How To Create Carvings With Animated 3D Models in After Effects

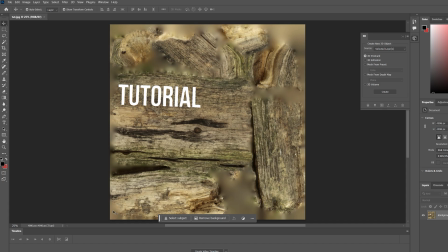And there is a website that does this in a similar way. But let's go ahead and create this over here.
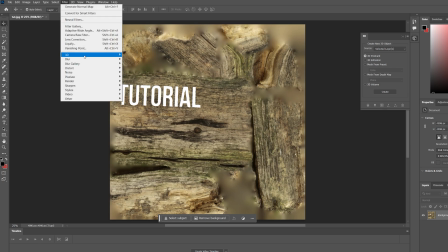So we'll go into Filter, 3D, and select Generate Normal Map.
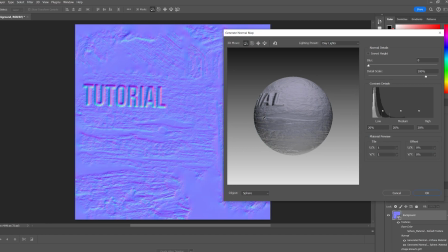Now this could get a little bit heavy here, but it basically creates a normal map for our texture here. I might increase the detail scale here, maybe to 120, just so we can get a bit more detail around our text, and let's hit OK.
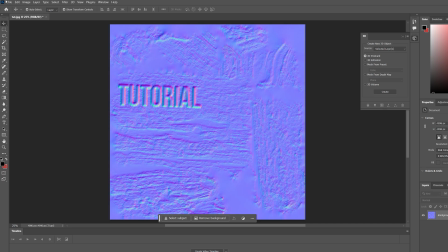So this is our normal pass, and we can go ahead and export it. So I'll select File, Export, and export it as a PNG.
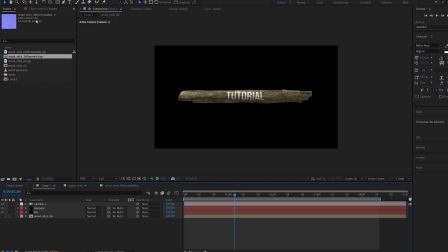Once we've got our normal texture created, we can go back into Element and import it.
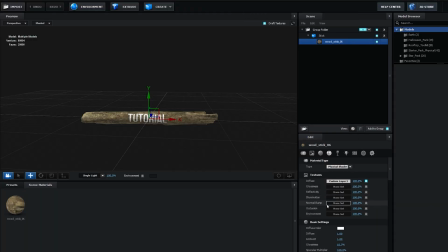So I'll go into my scene setup, and here under Normal Map, I will import the texture we just created.
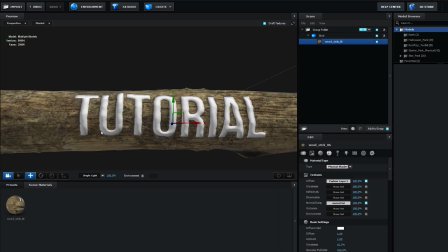And once we zoom in here, you can see our text is actually sort of extruded in 3D space.
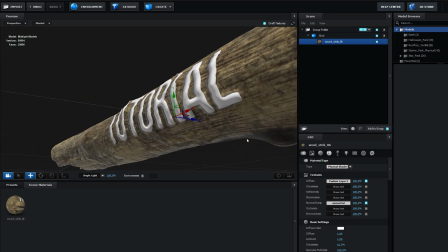Now, by default, it's going to be extruding outwards from our model.
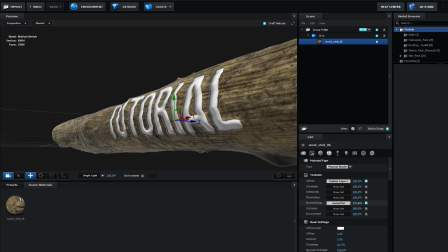So to make this look like it's curved into the model, we'll set this to minus 100 or minus whatever you need to.
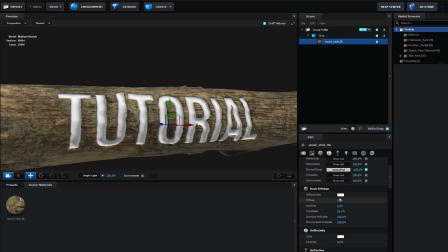And this makes it look like it's going inside of the 3D model. So if I disable the texture here, you can see that it's sort of part of the 3D model here.
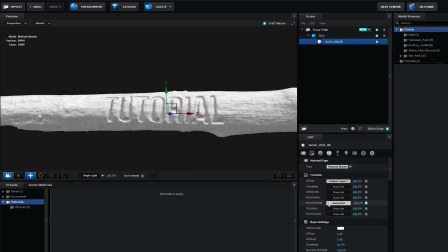So for example, if I copy the normal map here,
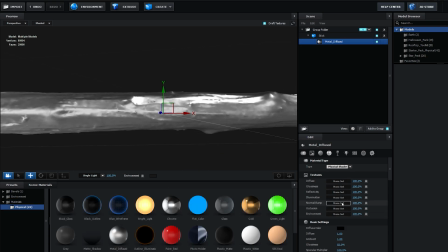I can go ahead and set a metal texture here and paste the normal map, and it's gonna be part of the model.
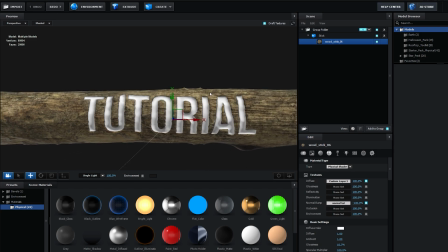So you can have this however you want to. I'm just gonna have it on my original texture like so, and let's hit OK.
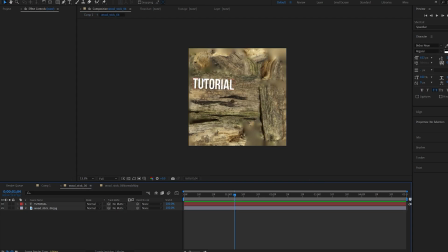Now, since we already created the normal map, we can go back into this composition and maybe change the color of the text here.
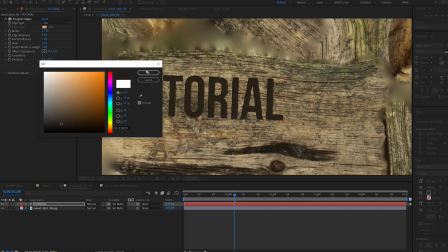So I'll select this area and maybe set the opacity to 50.
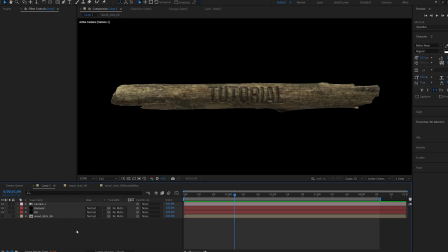It updates automatically and it looks like it's part of the 3D model. Now let's just go ahead and recreate the animation that you've seen in the beginning.
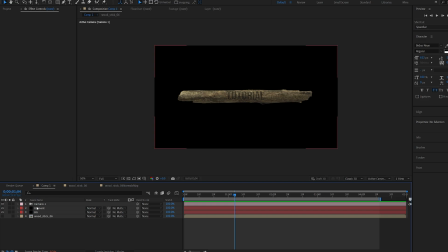So in order to do this, I'm gonna go back into Element
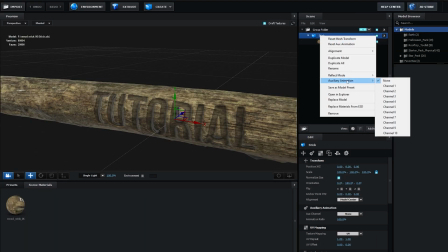and I'll select my stick, right click, go to auxiliary channel and set it to channel 1, and I'll explain what that does in a bit.
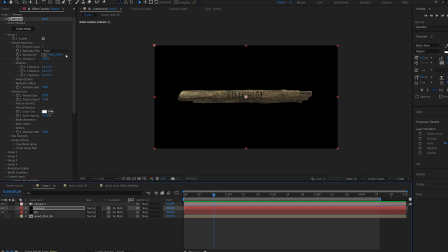Let's go to about here and I'll set a keyframe for the position, the X rotation, hit U to bring these up, and we'll go to the first frame. Let's give it a bit of a spinning animation here and we'll move it off camera.
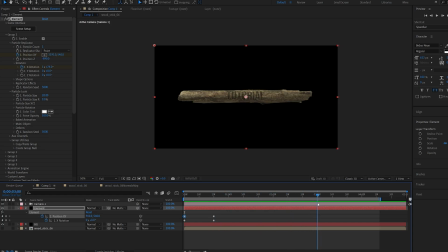So it basically comes in, and let's go to about 3 seconds, set a keyframe, and let's have it animate out. So more spinning and goes off frame. So comes in and away. Now let's go into my camera here and I'll select R to bring up the rotation.
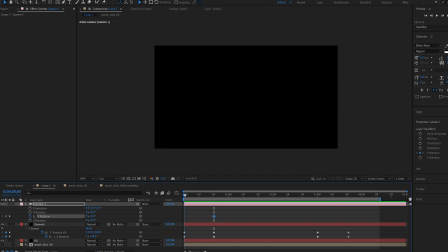I'll set a keyframe for my Y rotation here. And let's go to the first frame and we can actually rotate the camera like so. Maybe move it farther back so it comes in quicker. And we'll set a keyframe here as well.
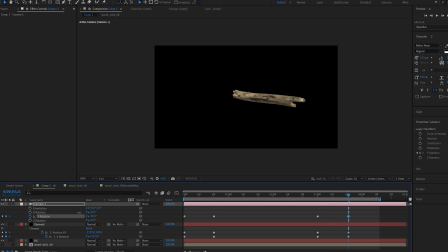Go to the end and have it follow the stick just a bit more and have it fly away just a bit further. And let's just ease the keyframe. So select them all, hit F9, and let's go into the graph to create something quick and basic like this.
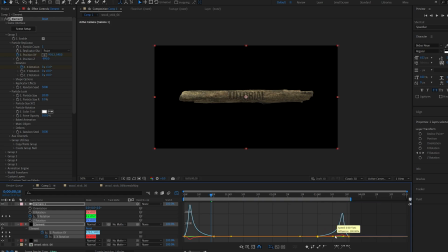So comes in quick and gradually leaves the frame. All right, so let me show you a couple of tricks on how I make this thing look continuous so it doesn't just stand still once it's there and you don't have to mess with the camera too much.
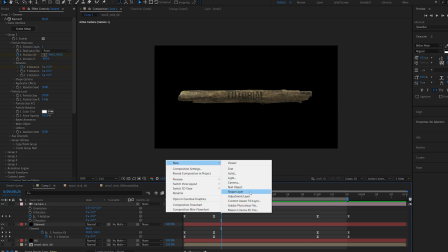So I'll create a new null object and we'll make it 3D.
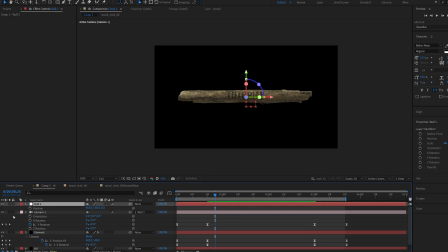I will attach my camera to the null object. Let's hit P to bring up the position, set a keyframe here and place it about here. And we'll move over here and we're just gonna animate the Z position, slowly zooming in.
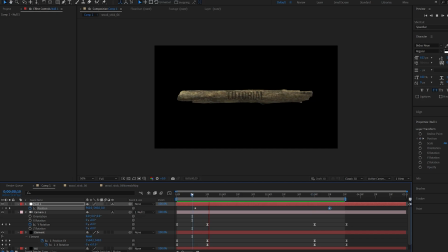And this keyframe can go somewhere around here. So now once the camera stops, it's slowly zooming in, creating some sort of movement. So if you remember, we set the model to be on auxiliary channel 1. And let me show you why and what that does. So if I go into aux channels here under group 1,
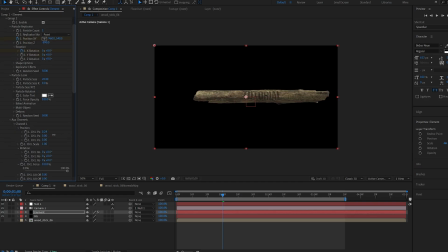channel 1, we basically got controls for our position, scale and rotation, not including the main controls over here.